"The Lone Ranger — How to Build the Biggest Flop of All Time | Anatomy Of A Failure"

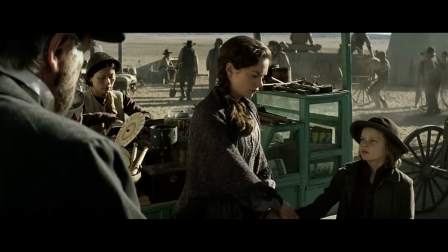(8:31) Find family, son to carry on his name. I just hate to see a bird in a cage.
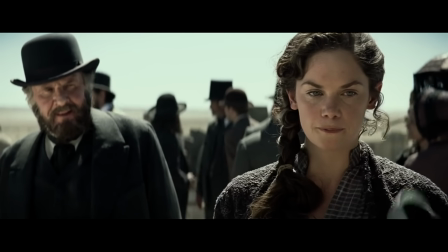(8:37)
Overall, this scene comes off as very clunky and weird, because at this point, the movie has given us no context whatsoever to understand it.
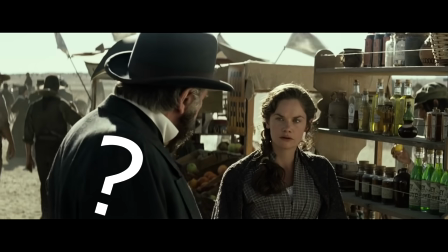(8:45)
What is the relationship Cole has with the wife of John's brother? Why does he think she's a bird in a cage?
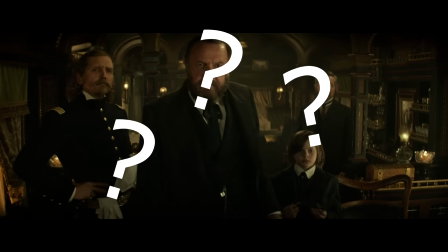(8:50)
Why do we have this whole subplot of Cole wanting to be close with her and her son?
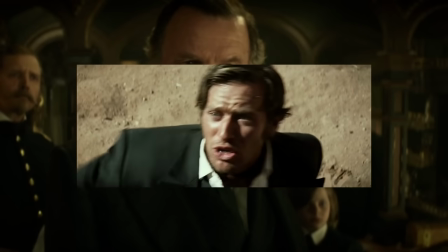(8:55)
Obviously the real answer is because Cole is the one behind her husband being killed and he feels bad about it.
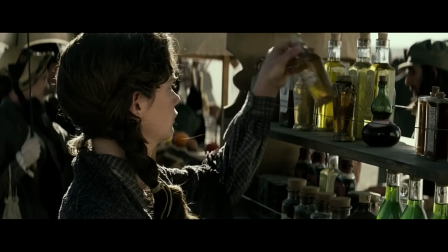(9:01)
But we are given no reason to think that or anything else until like an hour and 45 minutes into the movie.
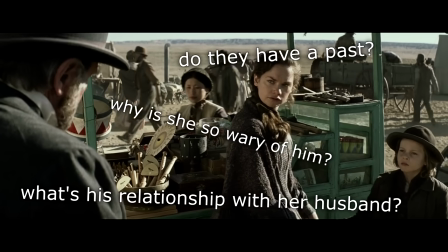(9:07)
And so up until that point this relationship makes no sense.
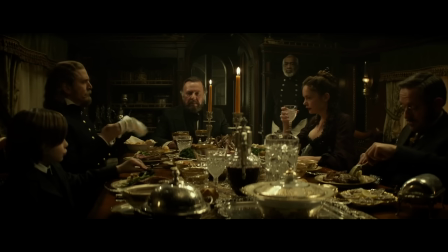(9:11)
And the only sensible reason for it to exist seems to be that the movie is just forcing it to happen in order to function later.
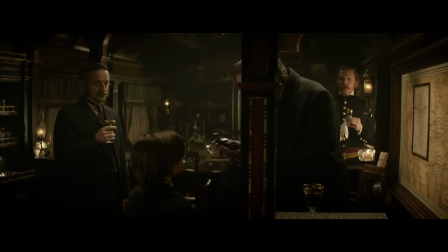(9:16)
Plus, there's still the question of why is Cole so obsessed to make this family his own?
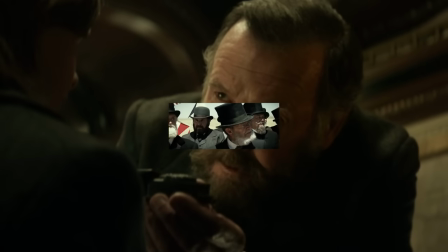(9:21)
And again, there is a great answer. It's just so quick and subtle that most audiences aren't gonna notice it.
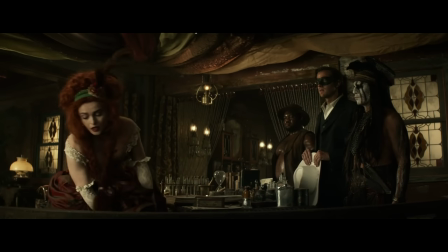(9:27) Oh no, no, Mr. Cole. No, by all reports, Mr. Cole is, uh... Well, he is no longer guided by the same imperators as other man. Mr. Cole, gelding. Come to think of it, there was talk of an incident during the war.
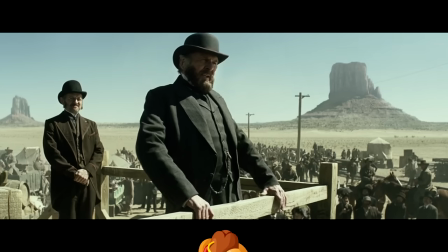(9:40)
The full person-defining motivation for Cole is the fact that his wiener was blown off in the war.
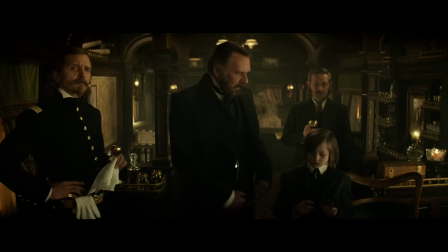(9:45)
That's why he wants to make this family his, because he can't create his own family.
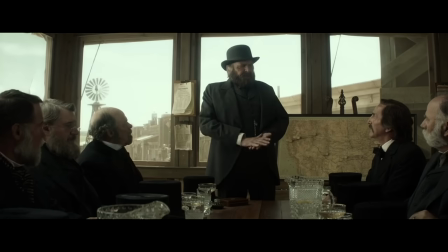(9:50)
That's why he has an obsession to be the most powerful man in existence, because he has a deep insecurity that him not having a wiener makes him less than all other men.
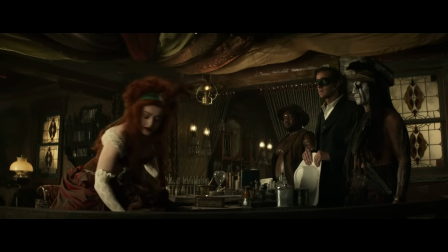(9:59)
But aside from this one quick exchange of throwaway lines, the movie never clearly establishes any of that.
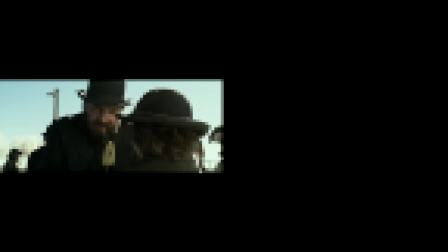(10:05)
We don't see scenes showing how Cole struggles to form his own family. We don't see scenes where he's made to feel less than other men.
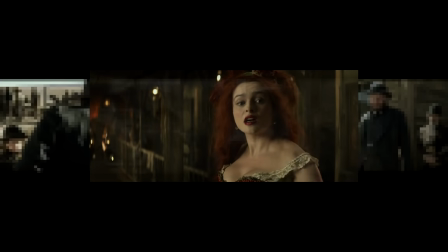(10:12)
We just hear this one quick verbal exchange. And general audiences aren't gonna pick up on that, which means that for general audiences,
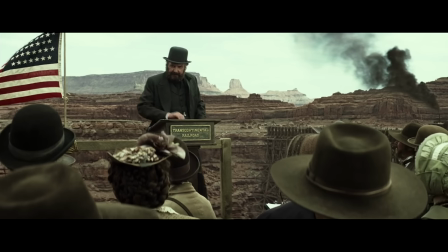(10:19)
this great three-dimensional person will come off as just a two-dimensional movie character, which is the same as him being a two-dimensional movie character.
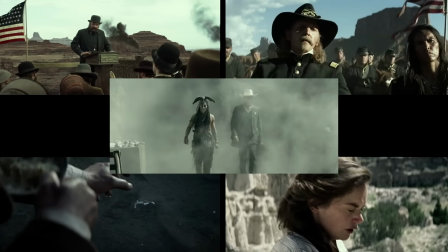(10:28)
And even though that's just one example, the same mentality applies to pretty much everything in this movie.
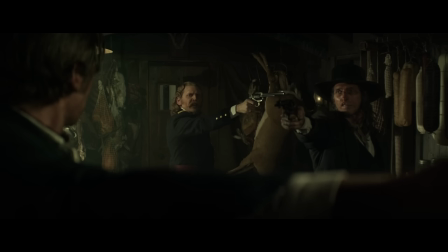(10:33) Well, if what you say is true, that would mean I attacked the Comanche for no reason. That's right, Captain.
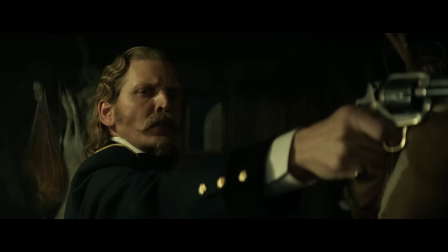(10:39) Slaughter of the innocents. Their blood on your hands. Are you capable of that?
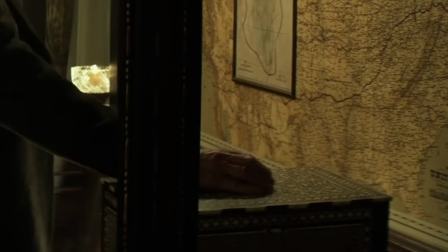(10:46)
There's this whole conspiracy subplot of using Indy and Turf Silver to gain full control of the railroads,
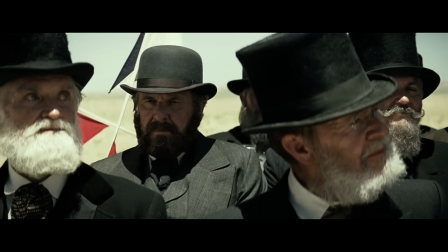(10:51)
but we don't even know that conspiracy is going on or that our villain doesn't already control the railroads until near the very end when it's paid off.
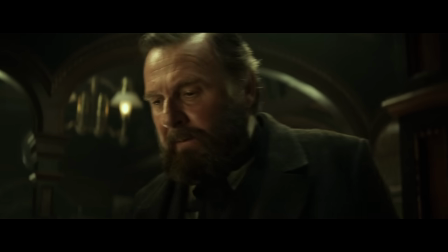(10:58)
There's a big reveal where Cole turns out to be Cavendish's brother,
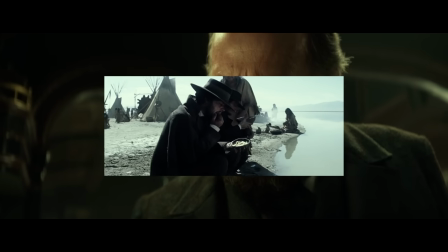(11:02)
but it doesn't really pack much power because the movie didn't reveal to us that there are two evil men until like 20 minutes ago.
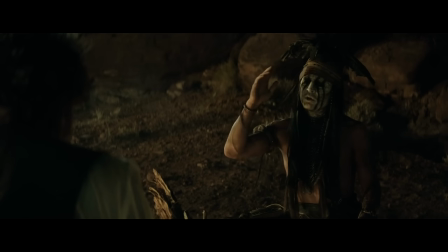(11:08)
When Tonto is trying to kill Cavendish at the start and blabbing out about Windy Ghosts and Spirit Walkers and whatever for over half of the movie,
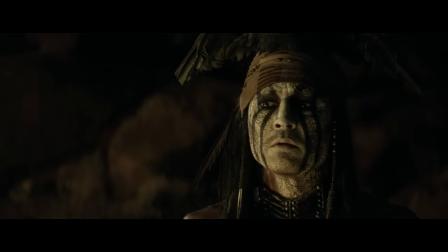(11:15)
we have no context for any of that and it just comes off as nonsensical and dumb,
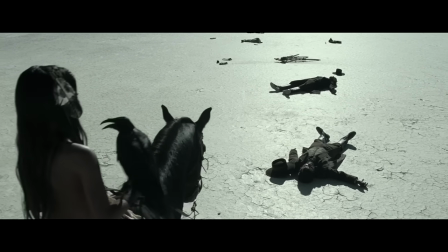(11:20)
which is a bummer because the actual explanation for it is incredibly powerful.
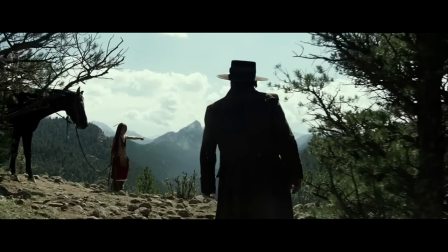(11:24) In exchange for a cheap pocket watch from Sirius Robot, they both showed them where the river begins.
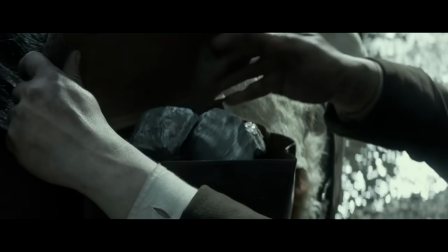(11:31) They took what they could carry, but they wanted to keep the place a secret.
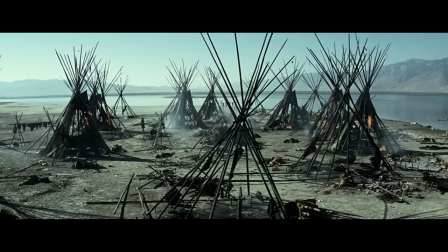(11:38) the boy could not live with what he had done so he decided the men were possessed by evil spirits in the silver he called it
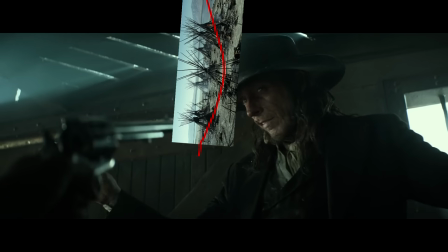(11:46) windigo and with general audiences you need to give out that red string here for example you should have cut out the whole framing device opening that doesn't have
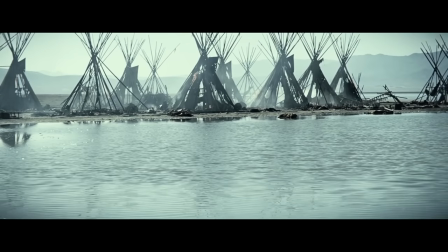(11:55)
anything to do with current events and instead opened with the flashback of tanto stripe having been killed to clearly set up the silver conspiracy
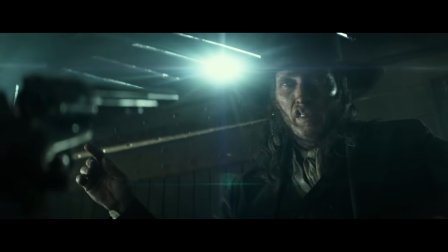(12:02)
and the horrors of the windigo so that we understand that these scenes aren't just nonsense but that there is something deeper there.
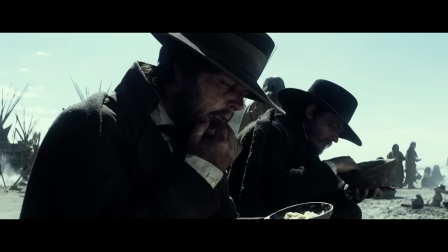(12:09)
Obviously don't give us all the answers but give us enough for us to not only have a sense of what is going on but also to have a sense that something is going on.
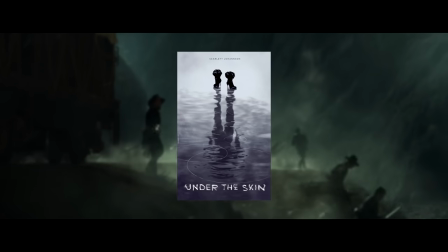(12:18)
Super smart subtlety can be interesting in smaller indie films but when you're making a 300
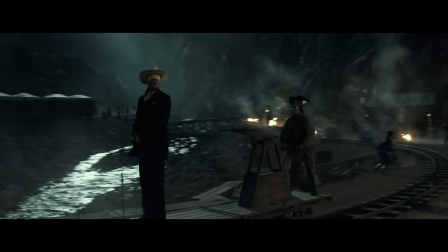(12:23)
million dollar blockbuster for the average Joe it isn't something you can really afford.